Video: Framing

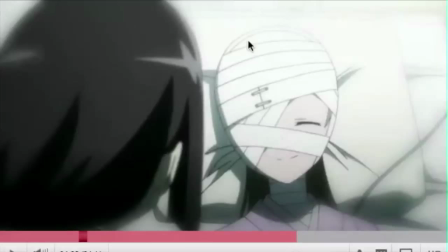There's a person on the left, person on the right, focusing on the person more on the right because of the contrast. They're brightly lit, and our eye seems to focus more on lit things.
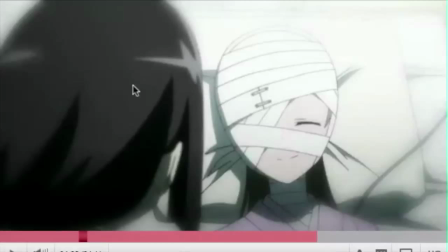So, in contrast, that's how this shot is working.
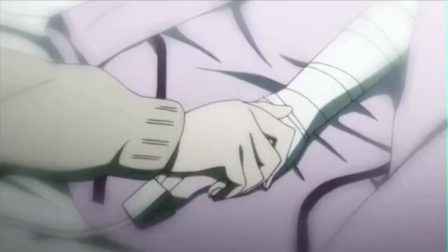Extreme close-up of the hands.
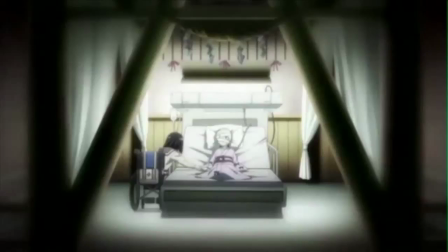A full shot, also considered a wide shot. Notice the composition.
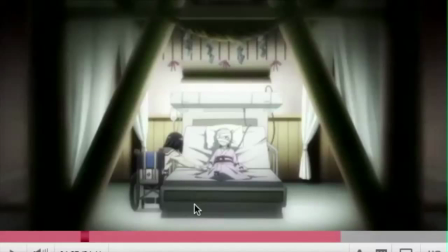So we're creating a triangle here, and we're focusing on the light part of the scene. The character is also centered, which makes for a good composition.
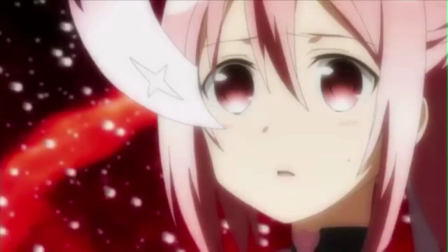We cut to an extreme close-up. Notice how this piece of, I don't know if that's her hair or what it is, but it's pointing towards her face.
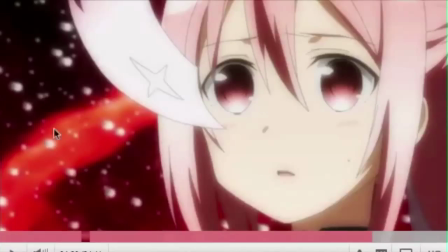Hair is pointing towards her face. These elements are going towards her, if I'm correct. Well, they're going away from her, but we're focusing on her eyes.
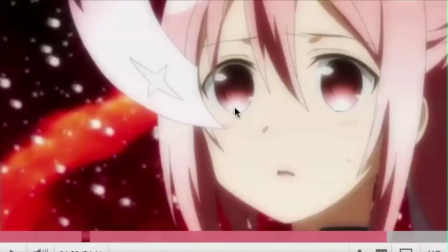The contrast between the dark and the light makes us drawn to her eyes.
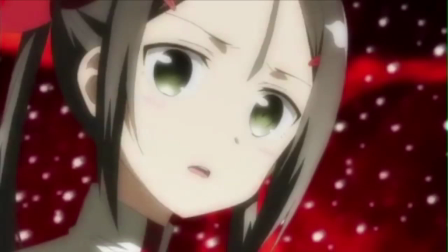Reverse shot of, I guess, her friend inside the scene.
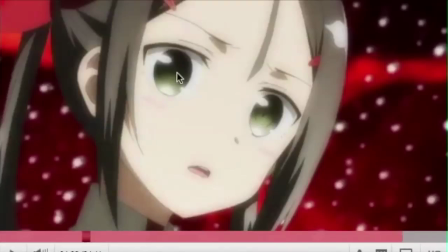Same thing. Contrast in her eyes. Her face is brightly lit. The background is darker. So her eyes drawn into the contrast of the light versus dark.
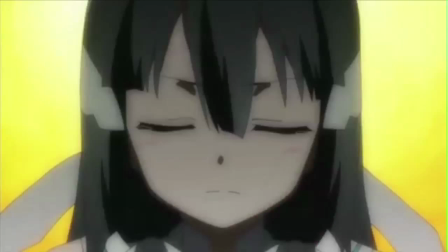This is a extreme close-up. Character is centered.
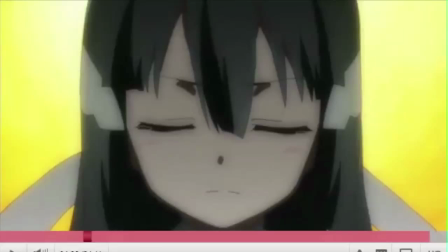And we only have one thing in the shot to look at.
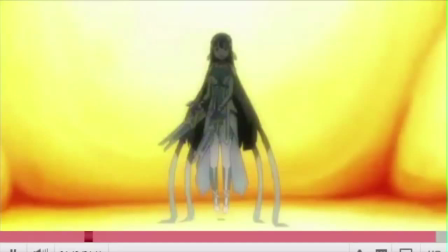Cut to a full.
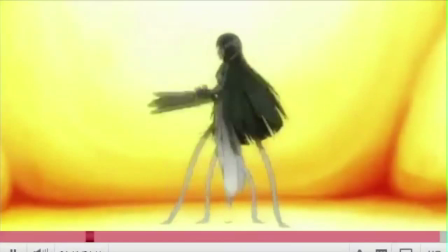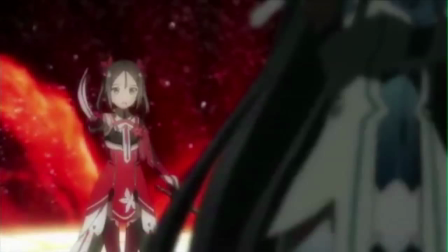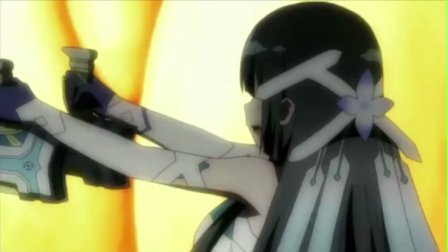So you often see a pattern that happens when you're shooting film or you're creating.
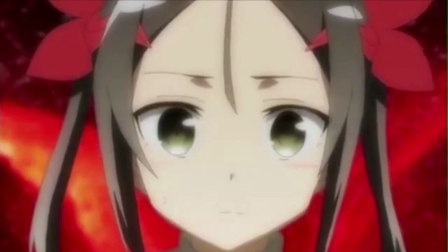There's a language that you need to watch for.
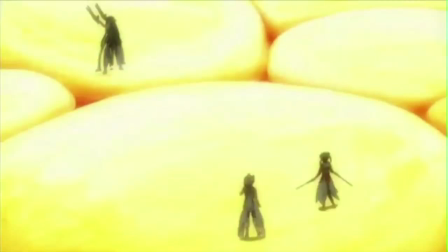In the US, we usually start with a wide shot like this and we'll slowly creep into the characters.
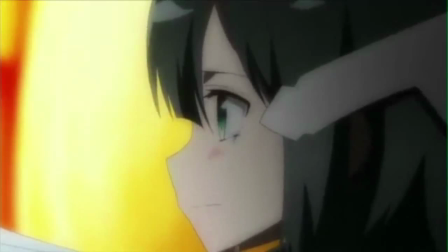In Japan, in anime, sometimes you see smash cuts,
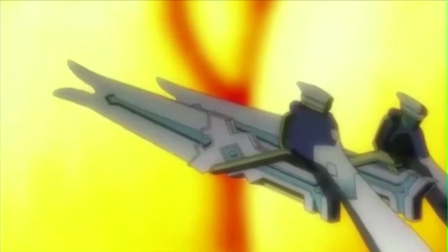meaning you'll go from a wide shot or a full shot and you'll cut directly to an extreme close-up like this of the character talking.
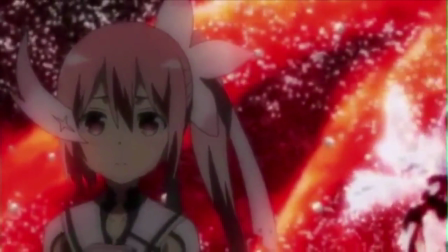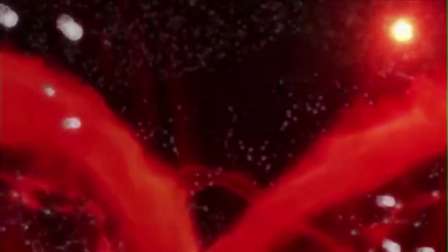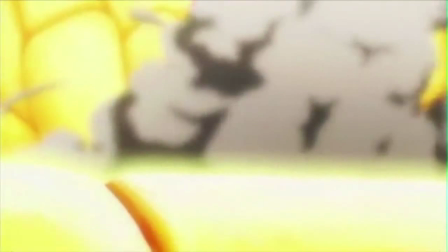I hope that made a little bit more sense to you guys of different shots and compositions and framing.